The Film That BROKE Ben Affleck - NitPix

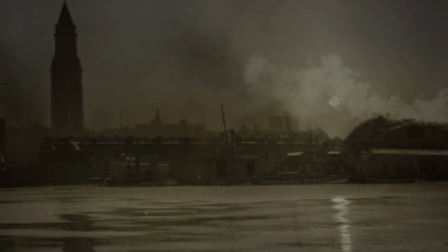This would be a pretty lazy move even in a novel, but when you have all the visual opportunities that exist in film, film.
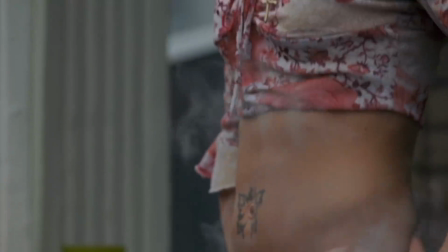This is undeniably bad writing. However, we've let the Affleck get away with this before, since he used this very same narrative tool in his last two films.
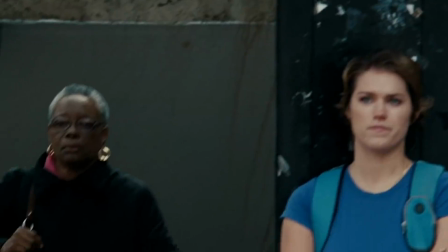But we didn't notice, since those films actually had relevant visuals to go along with these otherwise pretentious badly written voice overs.
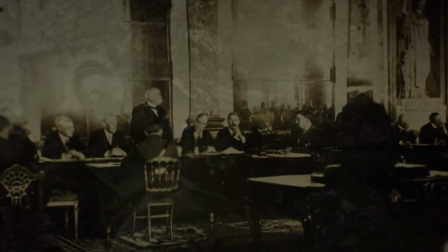Maybe the people he was collaborating with nudged him in the right direction. But not this time gang, this is Affleck at his purest, and this is the result.
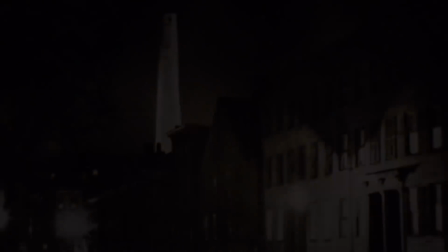The least inspired, worst way you can open a film.
A good day was filled by sleep, and a good night spent running too hard to look back.
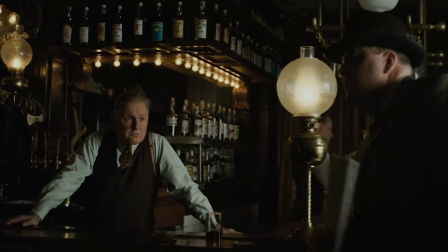As this monologue goes on we get some real footage over the top of it, and little scenes to break up the monologue, which is quite exciting.
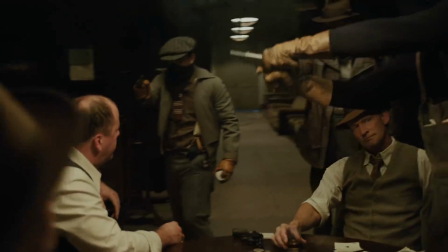We see Joe and his group of outlaws rob a card game. He's stealing from notorious Irish gangster Albert White.
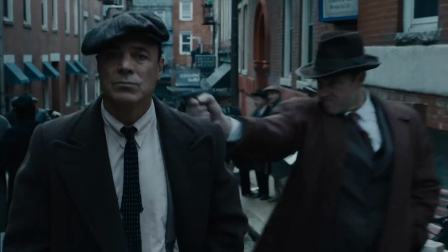I know this because Ben tells me. He also tells me that Albert White is in a war over booze with Italian mobster Maso.
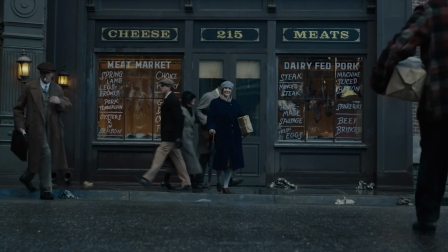We see the rivalling gangs murder each other in a stylistic and engaging sequence.
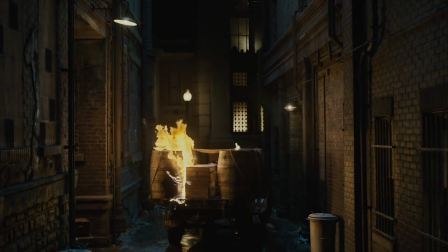This sequence is so good that you almost forget about the terrible voice over and slowly warm to the film.
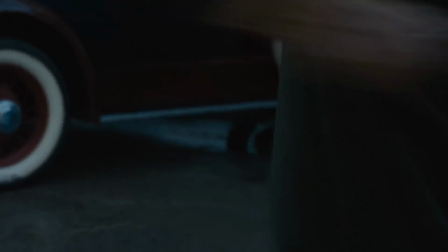These fun punchy visuals set a great tone and show how dangerous these two mobsters can be.
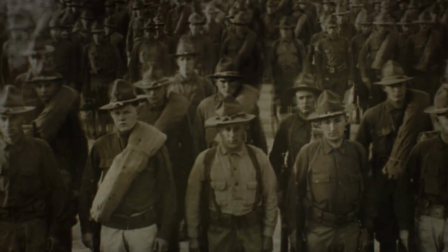So what if Live By Night got off to a bad start?
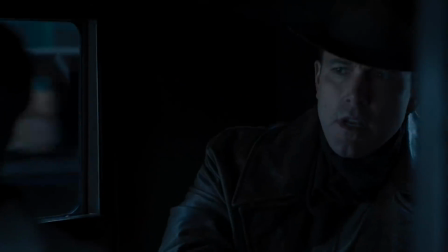We've got two warring factions, our protagonist has pissed one of them off, maybe we'll get a double agent sort of thing, a man playing both sides in a war that isn't his.
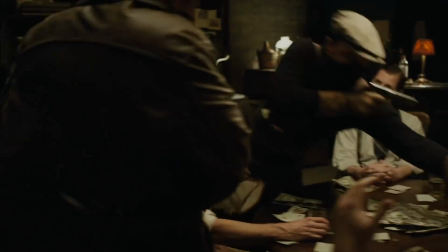This is an interesting set up, there's got to be some dire consequences for stealing Albert White's poker money.
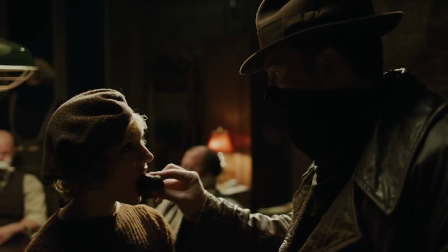They wouldn't just show this heist if it wasn't important, right? Well, Albert White pays Joe a visit.
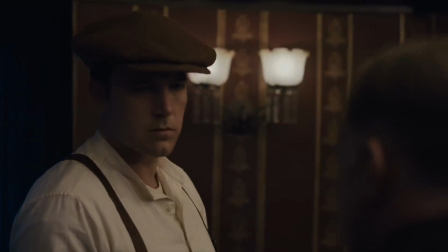He tells him not to steal from him and it's never mentioned ever again. Then why did they show it?
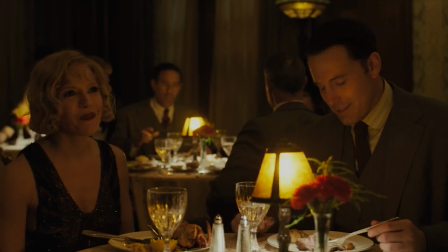So we can introduce the romance aspect you cretin! This is Albert White's squidge but Joe is lampooning her.
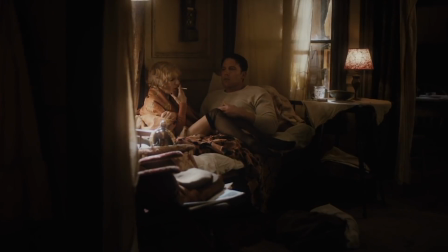That's forbidden love. Ah, the shitty male fantasy love story. This is a classic Affleck trope.
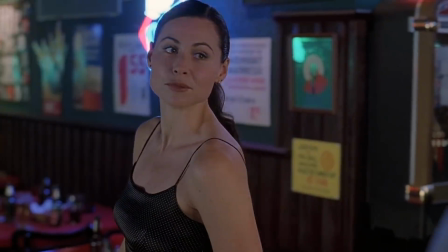In Good Will Hunting, Will meets a beautiful, kind, cheeky woman who falls hopelessly in love with him.
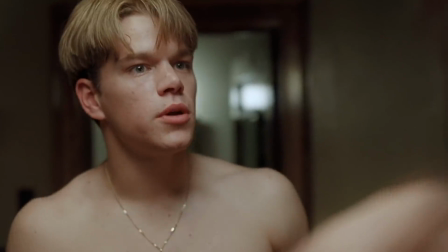But he gets really aggressive and nasty towards her.
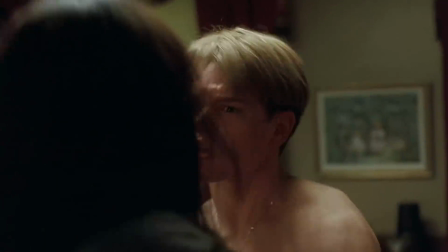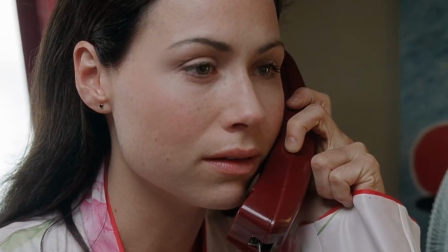But this doesn't stop her from accepting him back with open arms because he's so darn amazing.
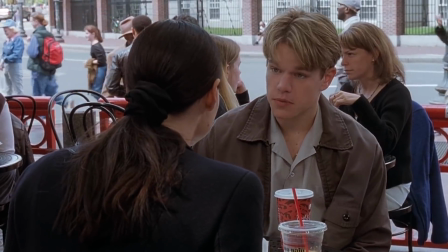This wasn't too bad because Matt Damon is a good actor and him and Minnie Driver have chemistry.
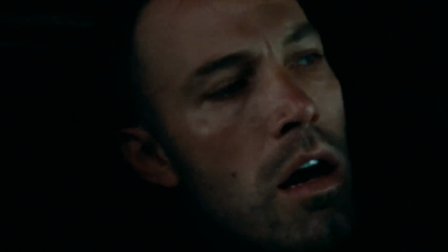But it gets a little creepy and predatory when it comes to the town ben affleck plays a bank robber who takes a woman as hostage he lets her go
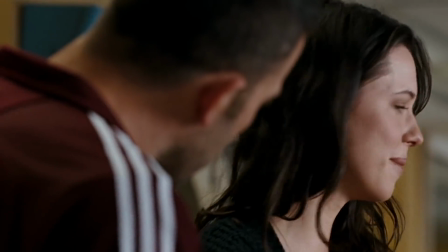but then stalks her to a lingerie he plays innocent lying about who he is and what he does they start dating she's flawless and
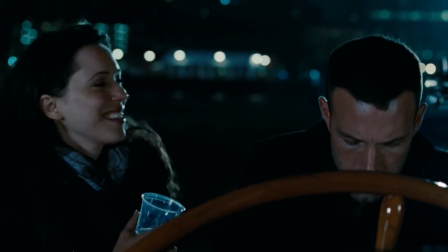idolizes the ground he walks on retreated to love dialogue which is what we'd call in the business corny people
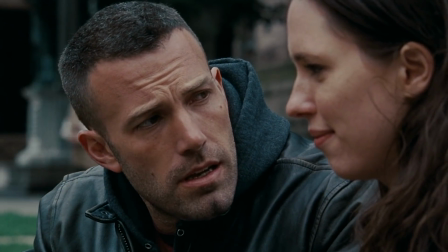get up every day they do the same thing they tell themselves they're gonna change their life one day and they never do.
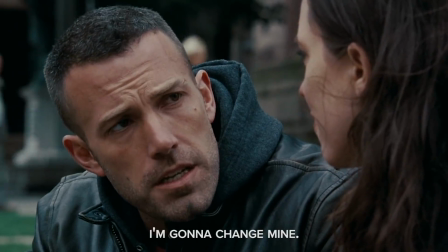I'm gonna change my life.
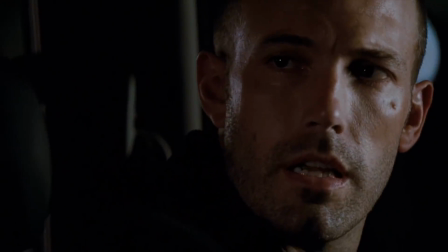Why don't you do it with me.
This sort of corny romance might have its place in a film which leans more in the direction of Titanic or Romeo and Juliet.
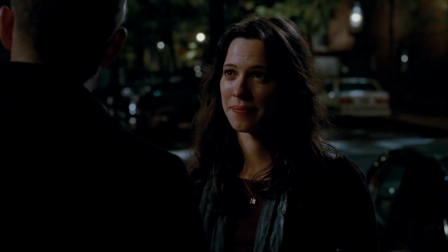However when you put this level of corniness in your otherwise gritty and dark action heist movie,
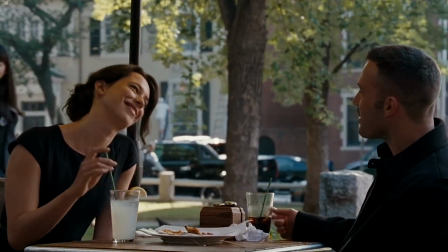it only serves to make the film feel tonally conflicted and works against the other aspects of the film.
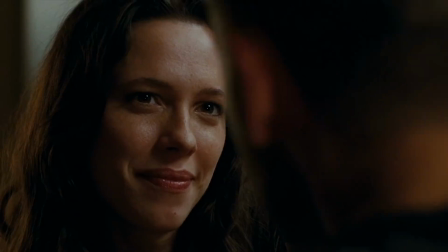And I'm pretty sure Affleck is the one responsible for the terrible romantic dialogue in the town,
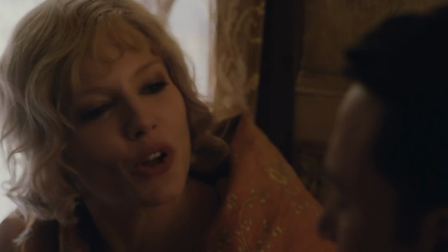as it insipidly rears its ugly head for a huge chunk of Live By Night.
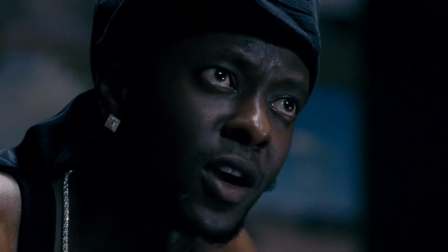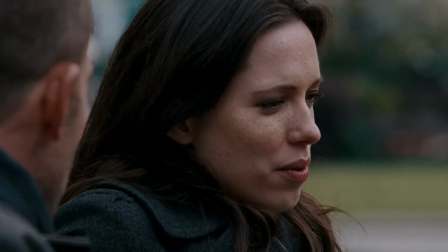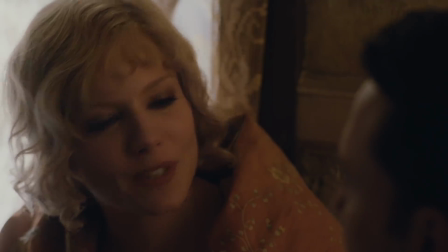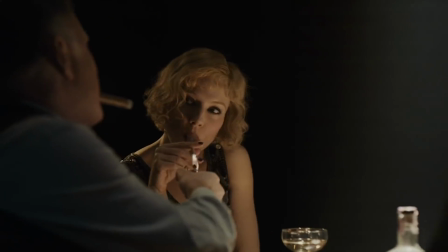Joe is in love with Emma, Albert White's girlfriend. They both know if White finds out they're getting moided, but they're just too horny to stop.
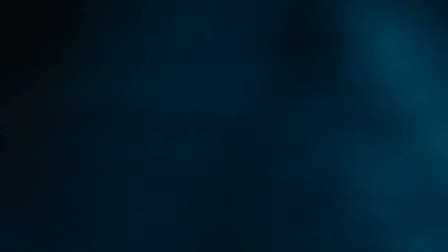Also, this might just be me,
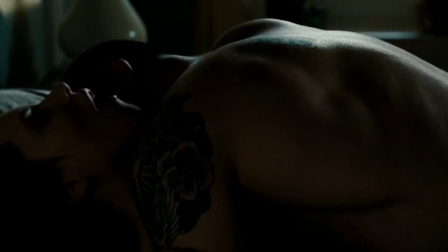but there's something deeply uncomfortable about Affleck writing and directing his own softcore sex scenes.